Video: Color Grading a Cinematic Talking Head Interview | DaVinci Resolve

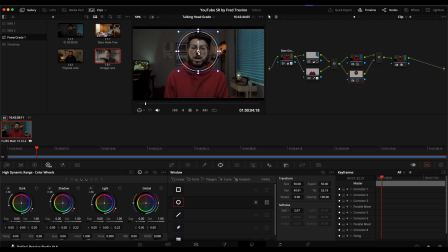I just kind of want to bring my face out a little bit, so I will
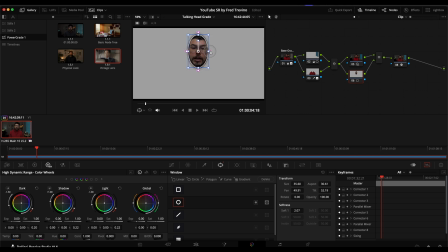do that again, soften this up,
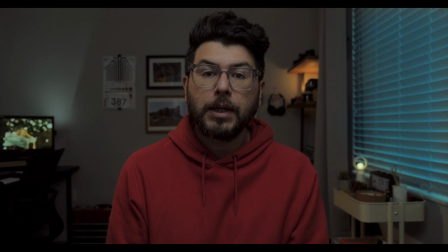and I might, I think my face is a little too big on the highlights, bring it up a little bit, maybe play with the contrast a little bit, before, after,
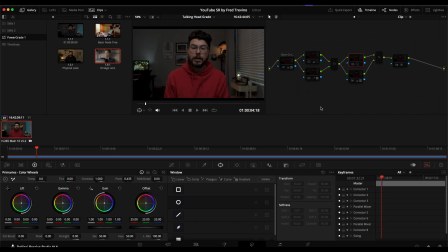before, after. Well, again, here's the original again, and after. And I think something that really creates a lot of the color contrast is this window here to the right. Okay, and then I'll go here, and then maybe I'll create my own vignette, which I have kind of this preset vignette that I have.
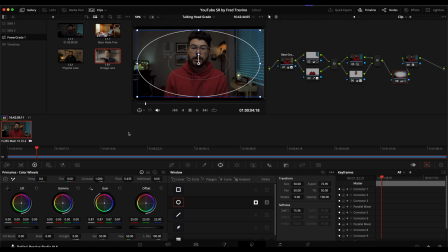And then I will really kind of darken this here, and I'll just play with, you know, what I like. So before, after. Before, after, I think I want this a little bit brighter, so I'll spread this out.
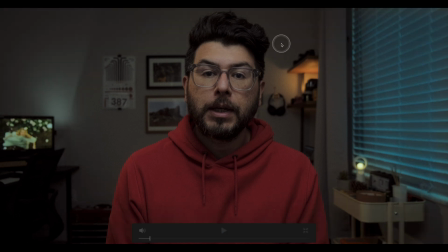Again, before, after, it kind of redirects my attention here towards my face. Before, after, before, after. You know, and this is, by the way, a very basic grade.
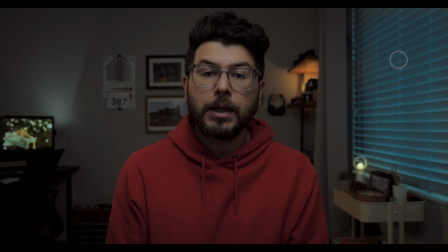You know, in real world, I could probably put this grade together very quickly, and it's just a great way to,
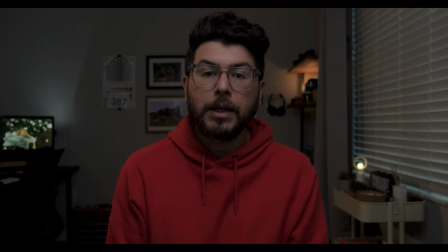you know, really get a talking head interview done quickly and looking good.
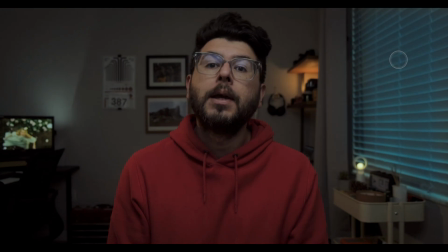If I play through here, hopefully you'll be able to see, you know, what it looks like, in particular with the grain. And that's about it.
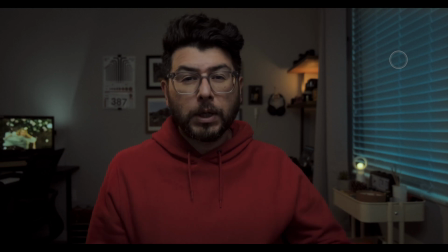You know, no need to overgrade it, no need to, you know, add a million different nodes and do a billion things.
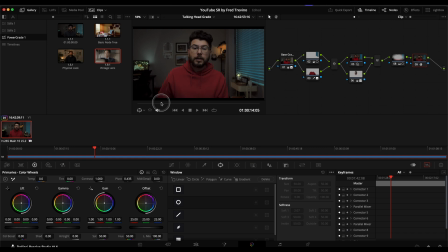You know, I'd say a lot of beginning colorists tend to like overgrade stuff. And again, a lot of it's just kind of like getting used to it, because there is that anchor bias with every grade, to where what you saw initially with a lot of beginners and a lot of beginning filmmakers,
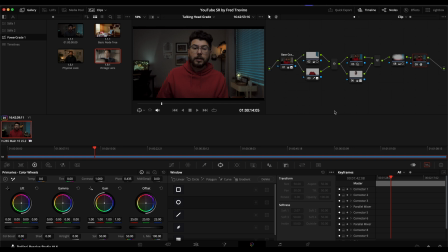especially, they just get used to it. You know, they get used to that first look, that first LUT they applied or whatever. And anything beyond that to them looks way too graded, way too much. You know, and some of you watching this now, you might see this and be like, oh, that original image to me looked better.
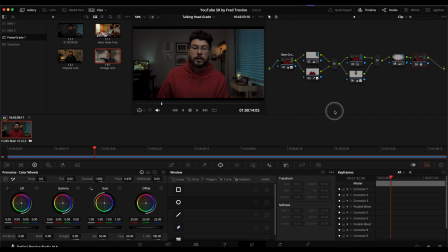And as you get used to this and you go back to the other one,
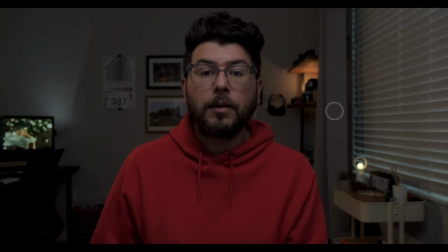you do start kind of noticing how kind of digital and almost video-like and normal, so to speak, this one kind of looked.
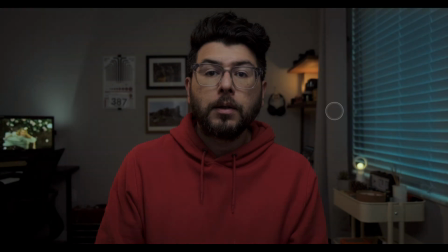It just, you know, in comparison, looks a little, you know, has less character to it, basically.
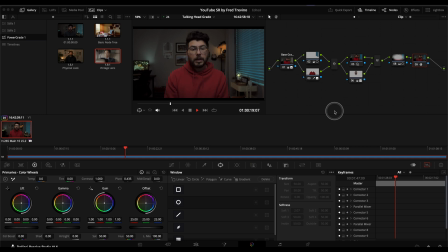If you, you know, saw this playing back, this will tend to be a more interesting look than if you just saw this. You know, this basically just looks like a guy in a room talking. But if you turn on all the grades, it just has a little bit more intrigue, something that's a little bit more interesting to look at.
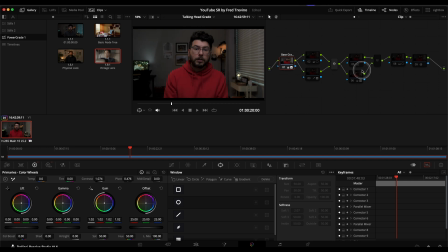So that's kind of how we did it. We kind of did the base grade here. We then turned on the Dehancer plugin. I did these in this order, so that's why I'm not going down the line. And then we kind of, you know, saturated everything, desaturated the sweater,
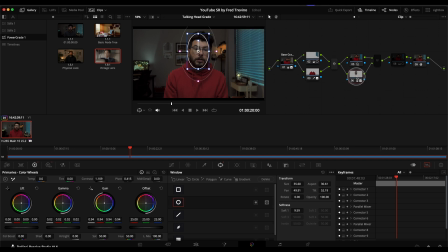brought that up, the window so it looks more interesting like that, adjusted the face for with a little more contrast. And then, you know, we added a vignette. And again, overall, we go from here to here. Again, very simple grade. You can kind of use this initial method for everything.
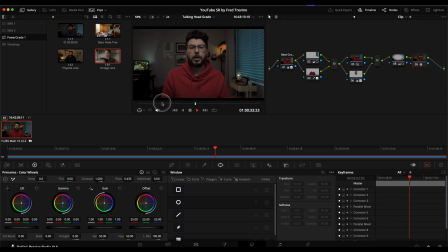It's more about getting the general concepts and ideas of what was done and applying them to your look, you know, and then just kind of taking it from there.
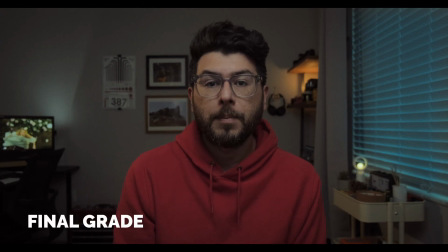All right, so that's it. As I wrap up, I just want to say thank you to all my subscribers.
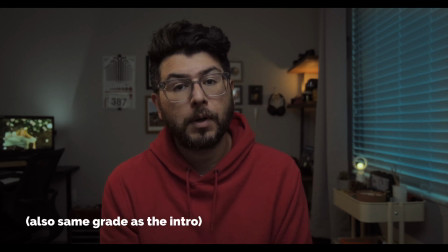This past weekend, I broke over 2,000 subscribers. As of this recording, I have 2,030. It's not a massive amount, but I still want to say thanks to all of you who are subscribing to my channel. Again, like, subscribe, and there's now a new feature that says thanks.